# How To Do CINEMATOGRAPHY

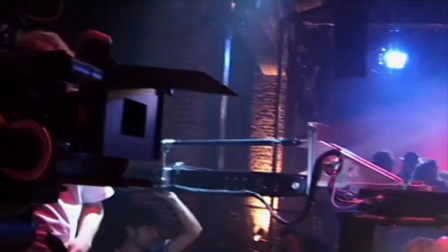[24:57]
In the end, shooting with 1 or multiple cameras comes down to personal choice.
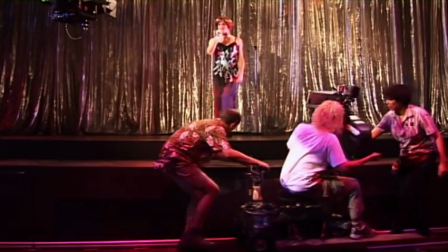[25:02]
For many, the advantages of shooting with 2 cameras outweigh the downside.
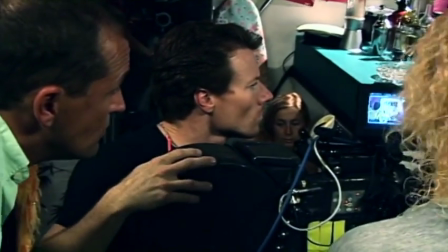[25:06]
And for others, the additional control that a 1-camera setup allows outweighs the benefit of getting more than 1 shot at a time. Our next C of cinematography is camera angles.
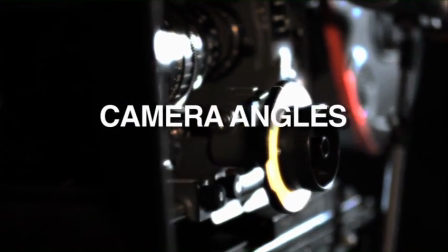One of the most dynamic and visual challenges that a director of photography may have, or a cameraman or a director, is where to place the lens. Camera angles is something that really controls the dynamic visual stimuli for the audience.
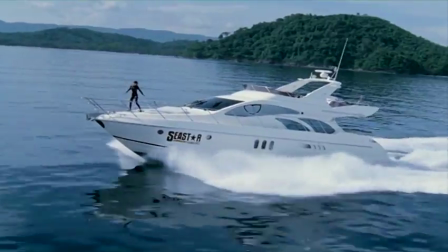[25:35]
By putting the camera in specific places, it can create a sense of involvement,
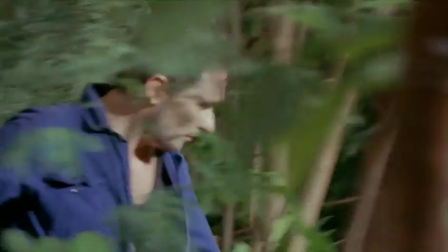[25:41]
emotion, and has quite an impact to the audience.
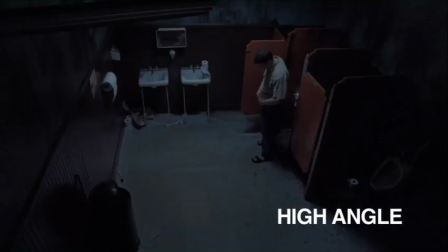[25:46]
The high angle creates a sense of distance or creates a sense of inferiority to the subject.
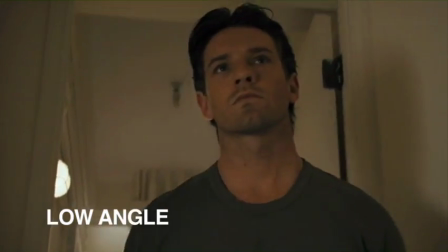[25:51]
The low angle creates a sense of power and makes the subject more majestic.
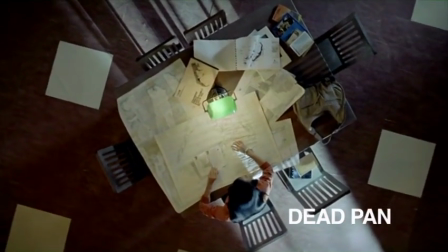[25:57]
The deadpan creates more of a bird's eye view of the action for the audience.
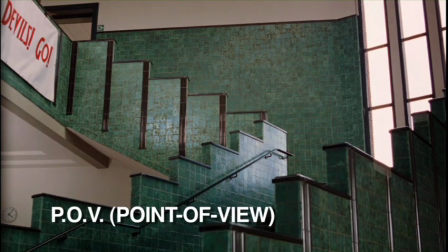[26:02]
The POV, or the point of view, gives the perspective of the actor or a third person for the audience.
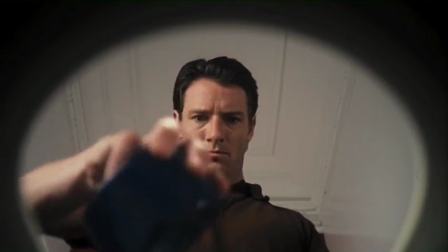[26:11]
So what do you do when the best camera angle for the scene is from inside of a toilet? One that has to flush. The toilet flush scene is one of those shots that it's actually a fun challenge.
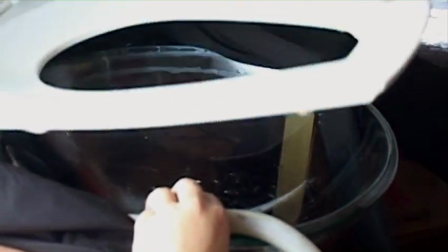[26:24]
Well, since you obviously can't use a toilet, you find a substitute. We used a glass sink and attached a toilet bowl lid to it.
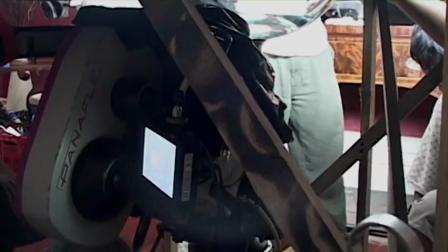[26:32]
We built this into a rig large enough to help us hold our lighting, as well as to raise the sink up enough that we could put a full-size 35mm camera underneath. We put a wide-angle lens right up against it. We just put a toilet seat on top, and just enough so you can see the arch of the seat.
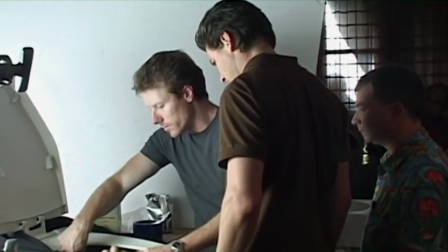[26:50]
And to help simulate the flush, we attached a hose controlled by the special effects crew. Because of the context of the scene, it was supposed to be in a small little bathroom. Well, this whole big rig in a small bathroom doesn't really work, so we actually shot it in the living room,
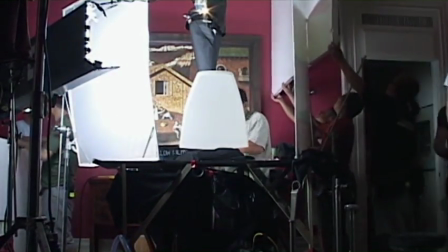[27:06]
set up some false walls to make it feel like a smaller room.
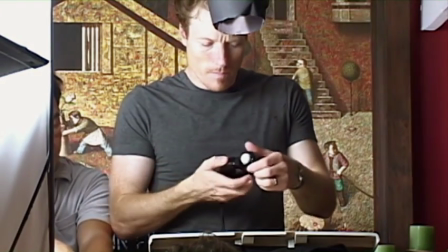[27:11]
All these different elements had to come together, and while we were rolling, it's all these departments working together for that, 40 seconds that we're rolling. And, it takes a couple takes to get everybody in sync, but once it did, it was a great shot.
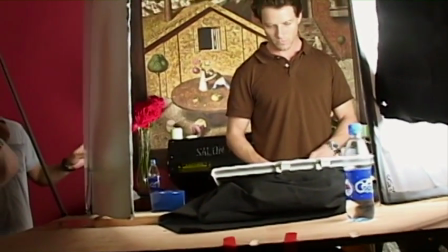[27:25] And action. Okay.
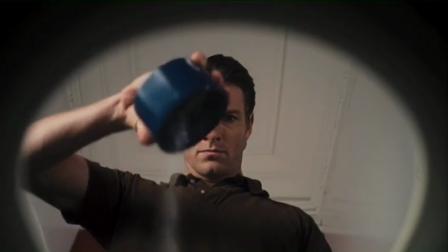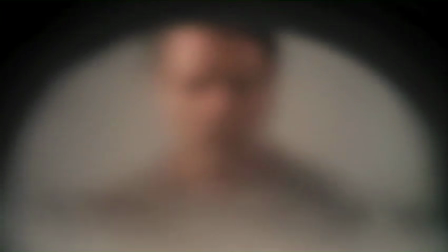What are you doing?
We'll learn a little bit more about camera placement and camera angles later, so let's move on to the next cinematography C. That would be close-ups.
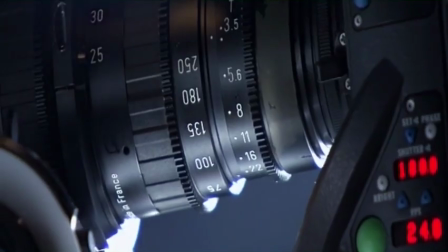[27:54]
When we talk about close-ups in conjunction with the 5 C's of cinematography,
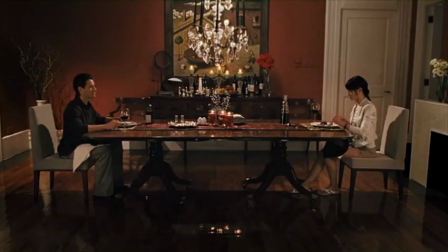[27:58]
we're really talking about frame size and the emotional difference between a wide shot and a close-up.
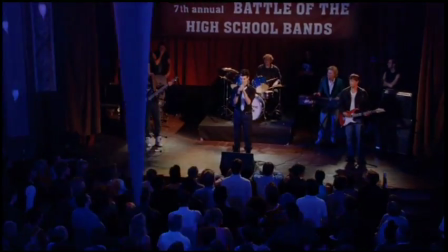[28:04]
A wide shot is often used to show the environment around a character, but it can also be used to impart an emotion, like making a character feel small or isolated.
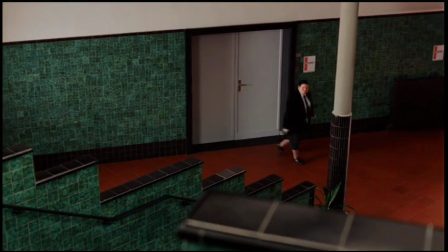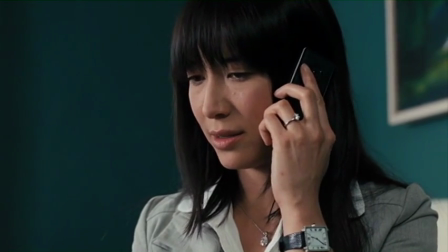[28:19]
On the other end of the lens, the close-up can be used to really get up close and personal.
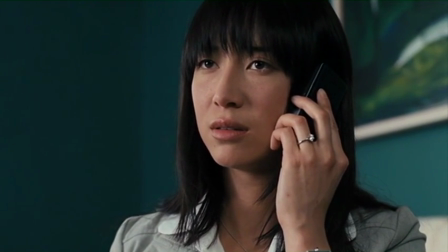[28:23]
And the closer we are to a character, the easier it is to see some of the smaller emotional nuances, like the tick of an eye or a tremble of a hand.
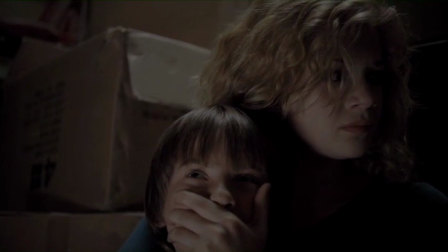[28:32]
The extensive use of close-ups throughout a scene can give a claustrophobic kind of feeling.
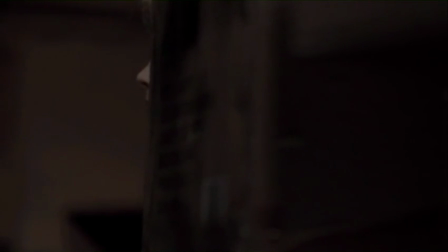[28:36]
This is because we don't see the environment around the characters.
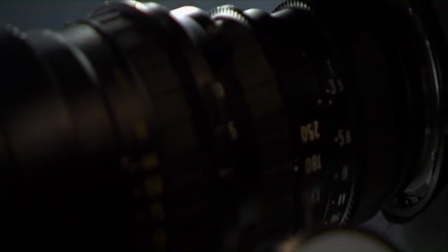[28:44]
So when you're choosing your lens to cover a particular part of a scene, you have to keep in mind the emotional impact that lens will have.
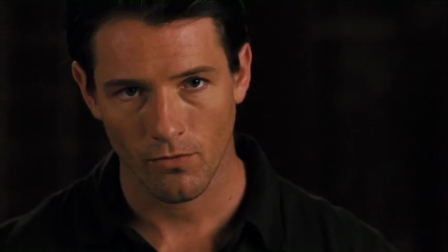[28:52]
This scene's a great example of showing the emotional arc of a story through frame size.
Do anything exciting this afternoon, darling?
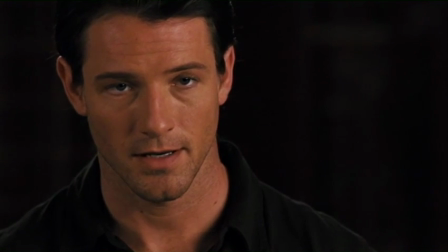[29:03] Linda.